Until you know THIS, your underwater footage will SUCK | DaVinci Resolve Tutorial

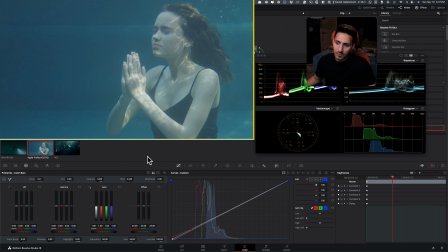But ready to have your mind blown. But I need to do one thing before we get to that point, which is adding just a little bit more contrast.
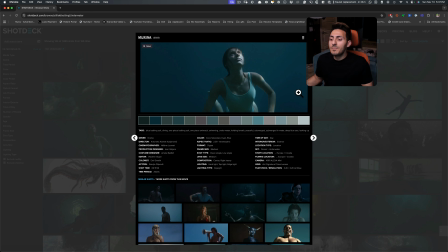I mean, look at this shot, right? It just has enough, and that's going to help us with a little bit more saturation or separation, I should say.
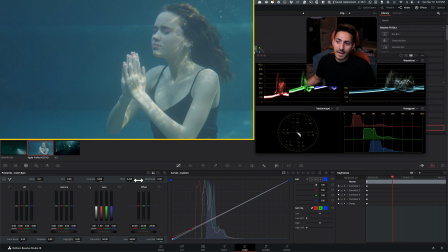So what I'm going to do is I'm going to lock my 18% gray point. And because I'm working in DaVinci Wide Gamut, the magic number is 335.
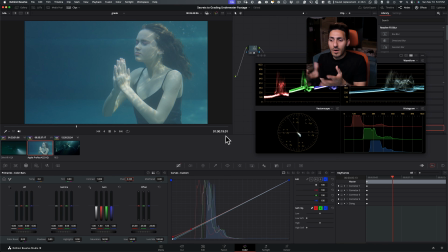Okay. If you want to see my video on contrast, I just put out a banger.
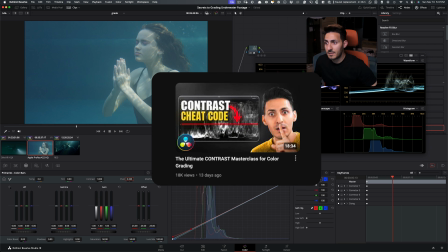Check it out. Link is going to be in the description. You can see the thumbnail on the screen. Look for that video and check it.
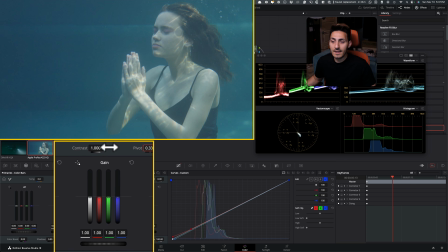Like, it's going to change your freaking life. Now that we did that, I can just go in my contrast and start pulling this a little bit.
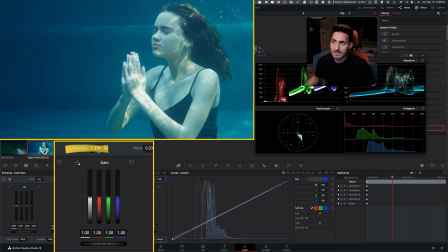So even if I do something like that, I think that's a bit much. I can just come back a little bit to something like this. It's not bad. Now I want to go in my HDR palette and just drop it a little bit. I feel like it's too hot. It's too bright. And I want to just control that with my overall exposure.
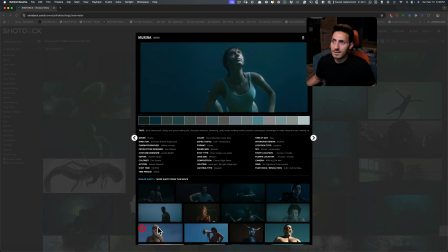This is not bad. This is better.
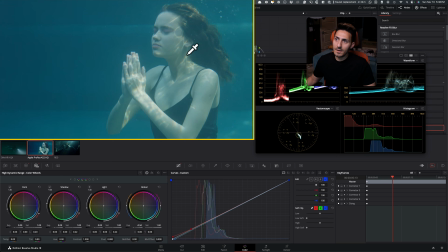0.5, half a stop. Oh my God, we're looking freaking golden.
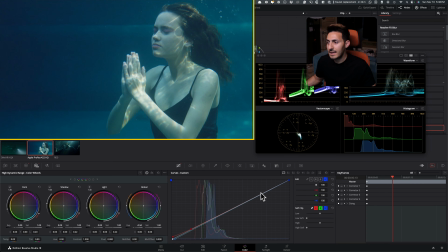This is where we started. This is where we are. This is great. Now, this is where the magic happens.
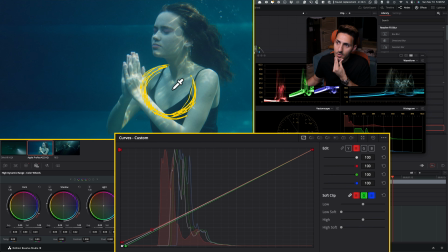I'm going to go to my red channel. I'm going to select my red channel. I'm going to go here and click on her skin right here, this point. Now what I'm going to do, see, it created this point right here. Personally, I'm going to create it with my panel, but you can just control it with your mouse. Look at this.
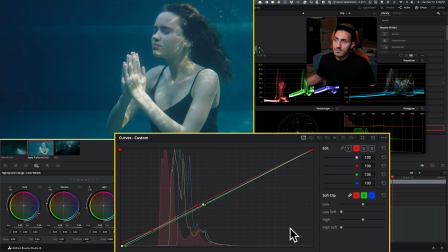And I'm going to put it somewhere around here. Remember I said I want to create a realistic look. I'm going to go to my green channel. I'm going to click in the same area, and I'm going to see what I need to do. So I'm just going to add a little bit of magenta, and then I'm going to go to my blue.
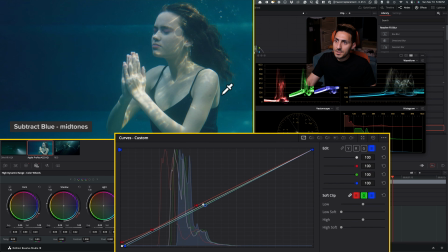I'm going to click right here, and then I'm just going to keep it somewhere around here. Again, we're trying to keep it realistic because we're underwater, okay?
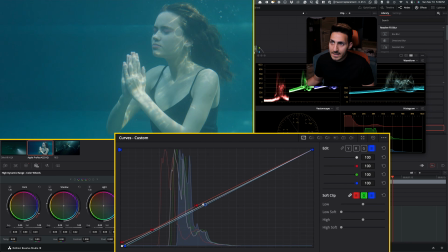So look at this, these minute little changes and what we ended up with. We thought this was good. Remember, compared to like the other shots in here, we thought this was good.
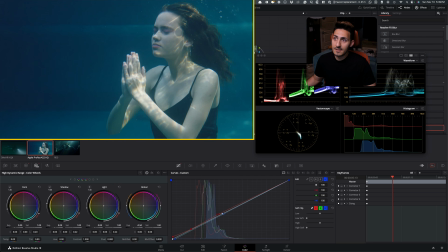And now we ended up with that. And now if I look at this to this, I mean, look at that, what we got going on, right? I mean, obviously the overall saturation is a little different, but other than that, we are looking really, really good. I mean, at this point, I actually still want to go to my green and pull it down because I feel like
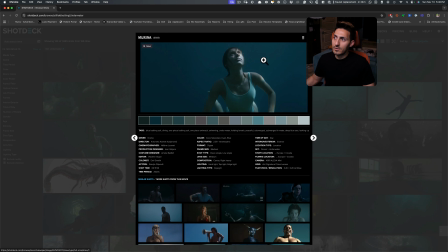this is even a closer match to what's happening.
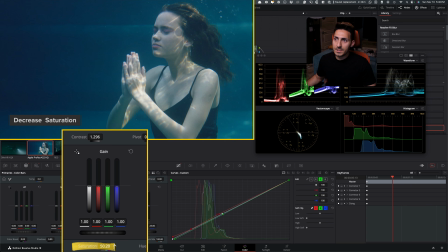And then can I just go here in my overall saturation and just dial it back a little bit more? Can I crank my contrast? No, not really. I don't want to do that.
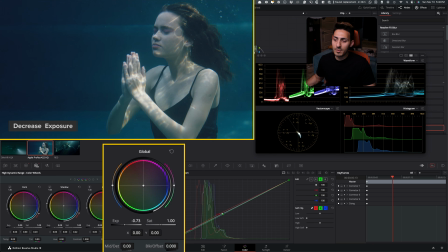But what if I can go in my HDR palette and just drop it a little bit more, maybe like 3/4 of a stop, 3/4 of a stop?
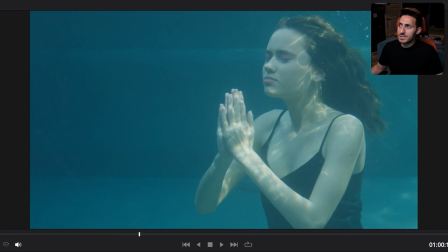This is so much better. So just look at this. This is where we started. And this is where we ended up.
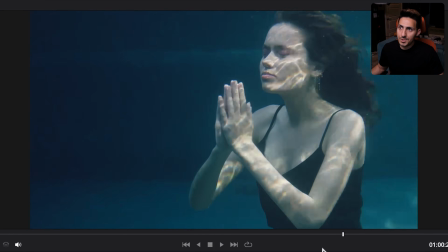And we don't want to push it. We just don't want to do more. We just want to stay here.
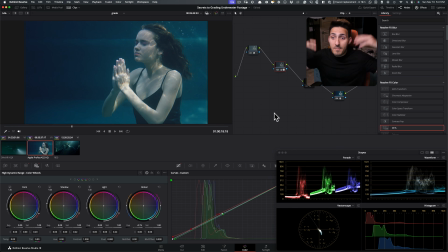Even if you just feel like, oh man, if this is looking so good with this much contrast,
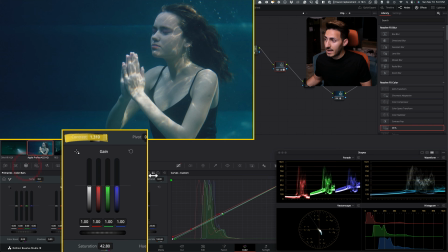like what happens if I just crank my contrast like this? It doesn't look good.
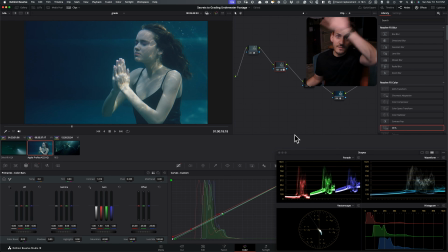It looks cheap. It looks bad. Respect the environment. Grade your shot around your environment, especially when it's underwater. So these are the secrets to getting absolutely banger images when you have underwater footage. So there you go, quick and easy. Let me know what kind of techniques you've used in the past. Was it something similar to what I showed you or something completely different? Did you find this video helpful? If you did, smash the like button, subscribe to the channel if you haven't already. If you have any specific requests for content, drop them in the comment section below. And on that note, I'll see you guys in the next one. Peace, fam.